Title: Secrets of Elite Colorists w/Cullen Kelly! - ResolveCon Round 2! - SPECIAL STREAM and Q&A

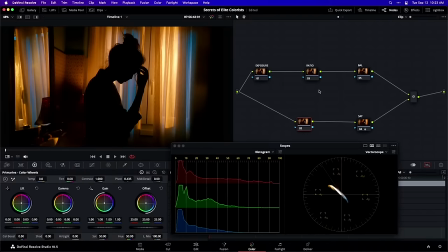1477s
I want the tones as I go from blacks to mid-range to highlights to feel a little bit more connected and integrated. So I'm going to do that basically by intuitively working my lift, my gamma, and my gain. So watch this.
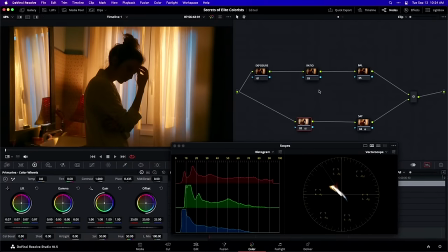1489s
I'm going to open the lift way up.
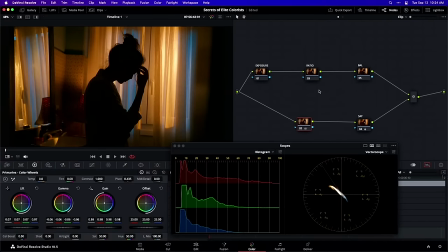1491s
Now I'm going to drop the gamma way down, and then I'm just going to kind of touch the gain preferentially to manipulate it, and I'm going to start ABing. so before, after. I'm just creating a little more depth and a little bit less separation, as I said, than I had a moment ago.
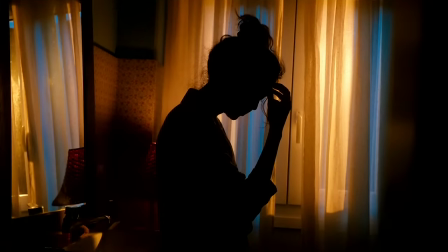1510s
But if we go full screen here, off and then on. This is the type of adjustment that's probably going to challenge the constraints of doing a live Zoom. But if we're all sitting in the room together, I feel like even more so than you might be seeing over Zoom, YouTube,
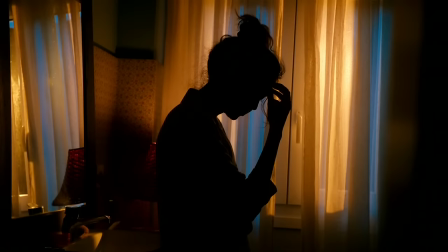1528s
you're going to see what I mean that like creating that sense of connection as you're going from deepest shadows up to dark shadows, up to your mid ranges and up to your highlights, kind of going through like the Ansel Adams zones, if anyone is coming from a photography background and creating connection and fluidity between those things. That is something that is just as important as separation to me, especially when you've already got separation. Like there are other shots where like, man, if I don't have any separation, that's bad. You need separation in your image because if nothing is separated, nothing is legible. If an image can't be read, it is not a very pleasing image to look at. So separation is important. But you want to balance the priorities of creating separation in your image with creating smoothness in your image.
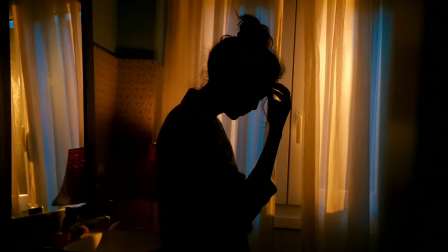1569s
This is one example of that where like, in addition to like setting exposure and contrast and everything else, I will often just go in,
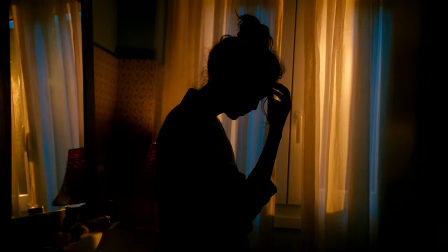1577s
play my lift, my gamma, and my gain against each other until I feel like I've created a more integrated image. Maybe a little bit softer would be a valid term to throw out, but more than anything, I want to feel that connection from shadows up through middle ranges all the way up to my highlights.
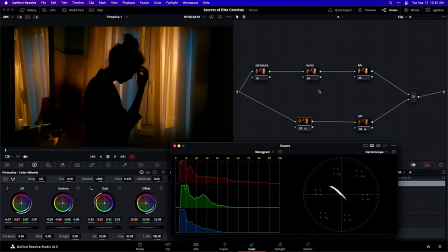1592s
This is an example of carrying both priorities simultaneously. I'm trying to create separation, but I'm also trying to create smoothness. By the way, another good note just to call out as we're going along here, I've effectively,
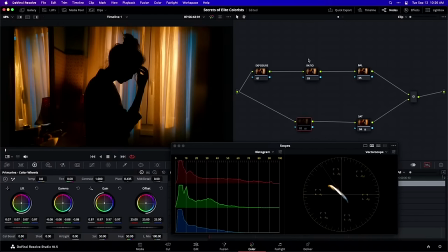1606s
like it's a little more complicated than saying, oh, have I reduced or increased my contrast? like if you look at this image going off and then on with this adjustment and you look at the histogram down below, you could sort of like overall summarize that and say that you have reduced contrast somewhat. You can see it in the histogram too.
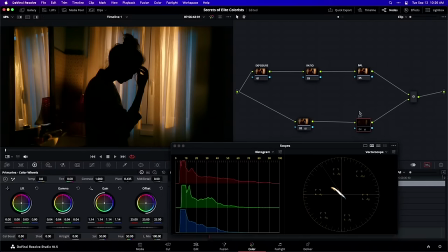1622s
And since I have somewhat reduced contrast, even though it's not quite as straightforward as that, generally what you're going to see when you reduce your contrast, you're going to lose saturation. When you increase contrast, you are going to increase saturation. That's something that's really helpful to be aware of because sometimes that's not a problem. Sometimes that nets you into exactly the spot you want to be.
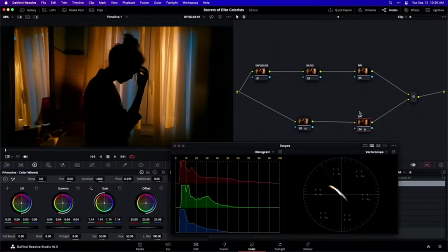1640s
Other times you can have the experience I'm having a little bit right now which is like well I feel like you know you can even see on my vector scope here. When I'd AB this node I'm losing a little bit of saturation like the signal mass of the vector scope.
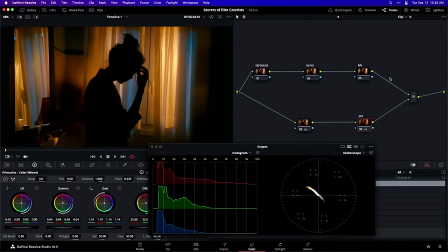1654s
It's a little bit smaller post adjustment where I feel like I would at least like to audition what would it look like if that didn't shrink at all. So I'm going to counter in my saturation note a little bit and now we're really starting to get what I'm talking about.
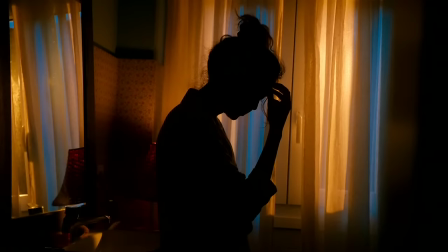1669s
Like can you guys see what I mean here? Before and then after we bumped up the saturation but there's just more connection between the tones of this image.
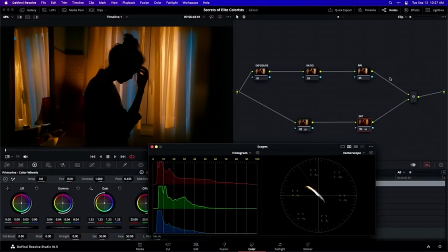1679s
So really good example of what I'm talking about where you want to sort of weigh both of those priorities in your mind. Separation, everyone knows you want to get separation. You want to make sure you do that but you also want to get a sense of smoothness in your image. That's something I see like in every colorist I admire. There's a feeling of connection of smoothness in the tonality of their images. Okay. All right. Here's another really fun one. This is one that I took a long time to learn for myself. I'm going to sip my coffee. Drum roll, please. Here's the fourth one. It does not need to be right. If you came from the background that I did, if you've come into color grading the way that I did, the first exposure to color grading that you likely got was probably under the banner of color correction, right?